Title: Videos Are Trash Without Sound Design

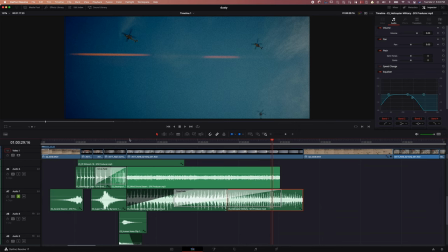(8:15)
So you can hear them being blended.
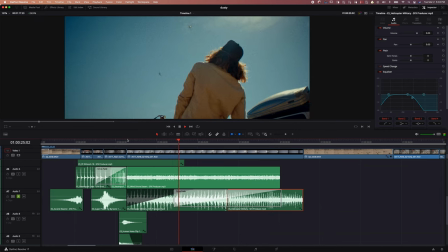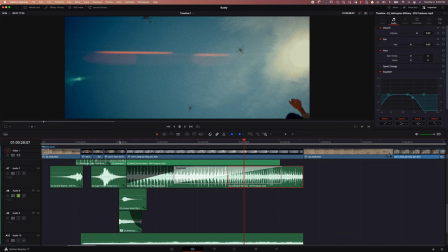(8:22)
So again, the whole point of this is just to blend everything together. So I have a little human voice here. So that's just like, again, it's the breath. It's like all this epic thing just happened in like two seconds. Now breathe real quick.
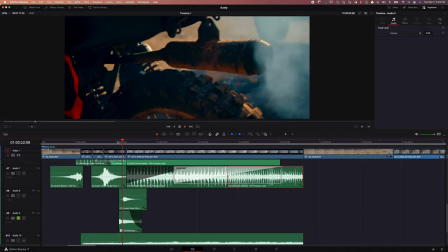(8:37)
Something's happening. Let's enjoy the moment. This was some kind of motorcycle.
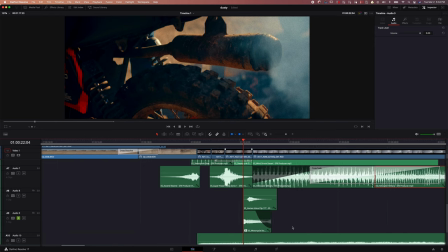(8:42)
If I zoom in, motorcycle start idle. So it's some part of the motorcycle idling and I put reverb on this whole track.
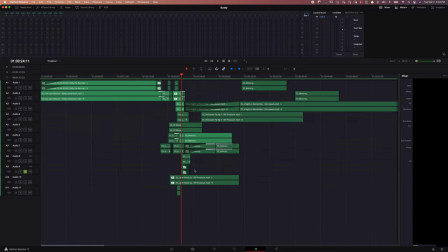(8:50)
I'll show you how to do that real quick. So see on A9, that's where our track's at. over at A9 over here, I have just the reverb.
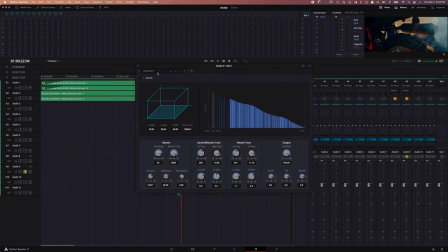(8:56)
This is the built-in reverb plugin from DaVinci. And I put on Cathedral and then I pumped up the reverb time and the pre-delay. The thing is with the reverb and DaVinci, you can just drag the tool into the clip, but if you do that, the plugin will only work on that clip. Once that clip is over, the plugin won't work anymore. It's just affecting that clip.
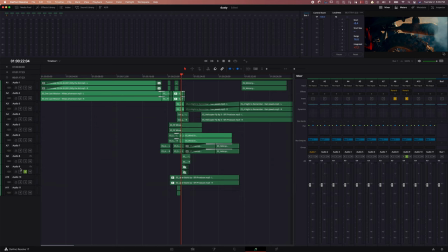(9:18)
Now, if you create a whole new track for that one piece and you put reverb on it the whole track has reverb so whatever clips
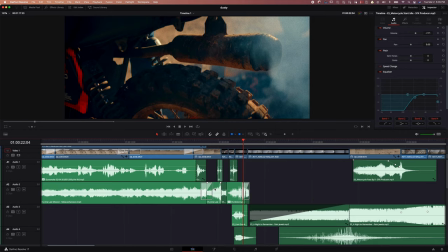(9:24)
in there the reverb is going to play out so that's the trick to that and uh that's pretty much it for that uh from there i have some
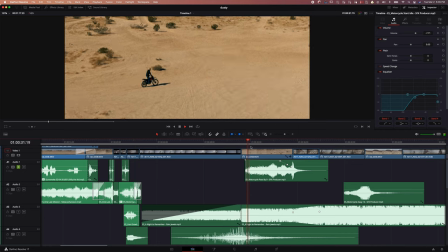(9:31)
subtle effects going into this so you see as he's exiting frame it's kind of my computer's glitching out right now because it's red footage and i'm screen recording this
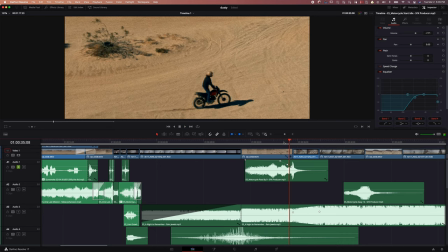(9:46)
is a pass by sound effect and as he's about to exit frame and the new clip comes in, that sounds blending those two clips. So you know how we have transitions for video clips? You can also use audio to blend clips. So say if you're trying to use a transition, it's not working out, try using some audio and it will, when the ears are picking that up, your ears, your eyes, everything, your brain's connecting everything to be one piece.
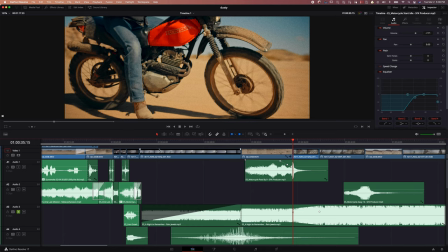(10:11)
So you see right here, let's go back to the song real quick.
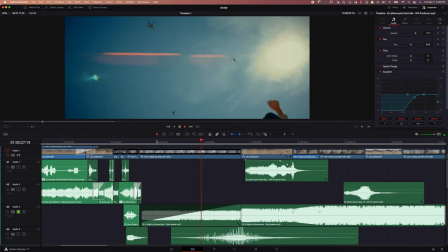(10:14)
So you see we have that radio effect, volume is building up, and then it cuts,
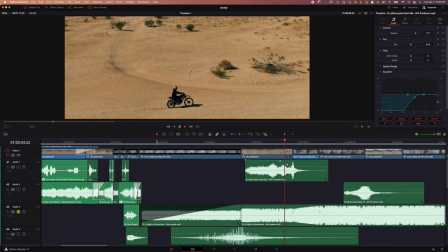(10:23)
volume goes up more. A lot of people would probably want to put a transition in between these two clips, but I really want that music to hit. So I kept that hard transition into there just so it really hit. Now you got to be careful. If you pump this audio full max and you do a hard clip like that, and if there's a big treble piece, that's what blows speakers. You don't want to be blowing people's speakers.
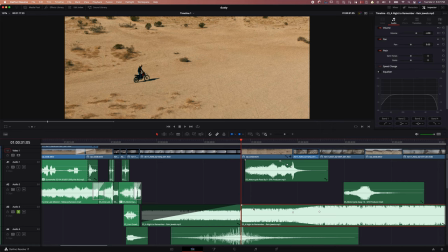(10:48)
So again, if you put a clip and there's a high-pitched note in there right on that cut, that quick little piece, that's what blows speakers. That and having bass too high. But yeah, I just want to show you guys all the design. You can see all the stuff going on in there. It's important. So that's it. If you have any questions, let me know. For like some of my commercial work, I'm not able to find like songs that would work well for what I need and so I end up just making my own songs. So maybe Maybe I'll do another video on that or maybe I'll film myself making a song for it and breaking down what I'm doing. And that'll be a cool video. That's gonna be hard work. We'll see. I don't know. Peace.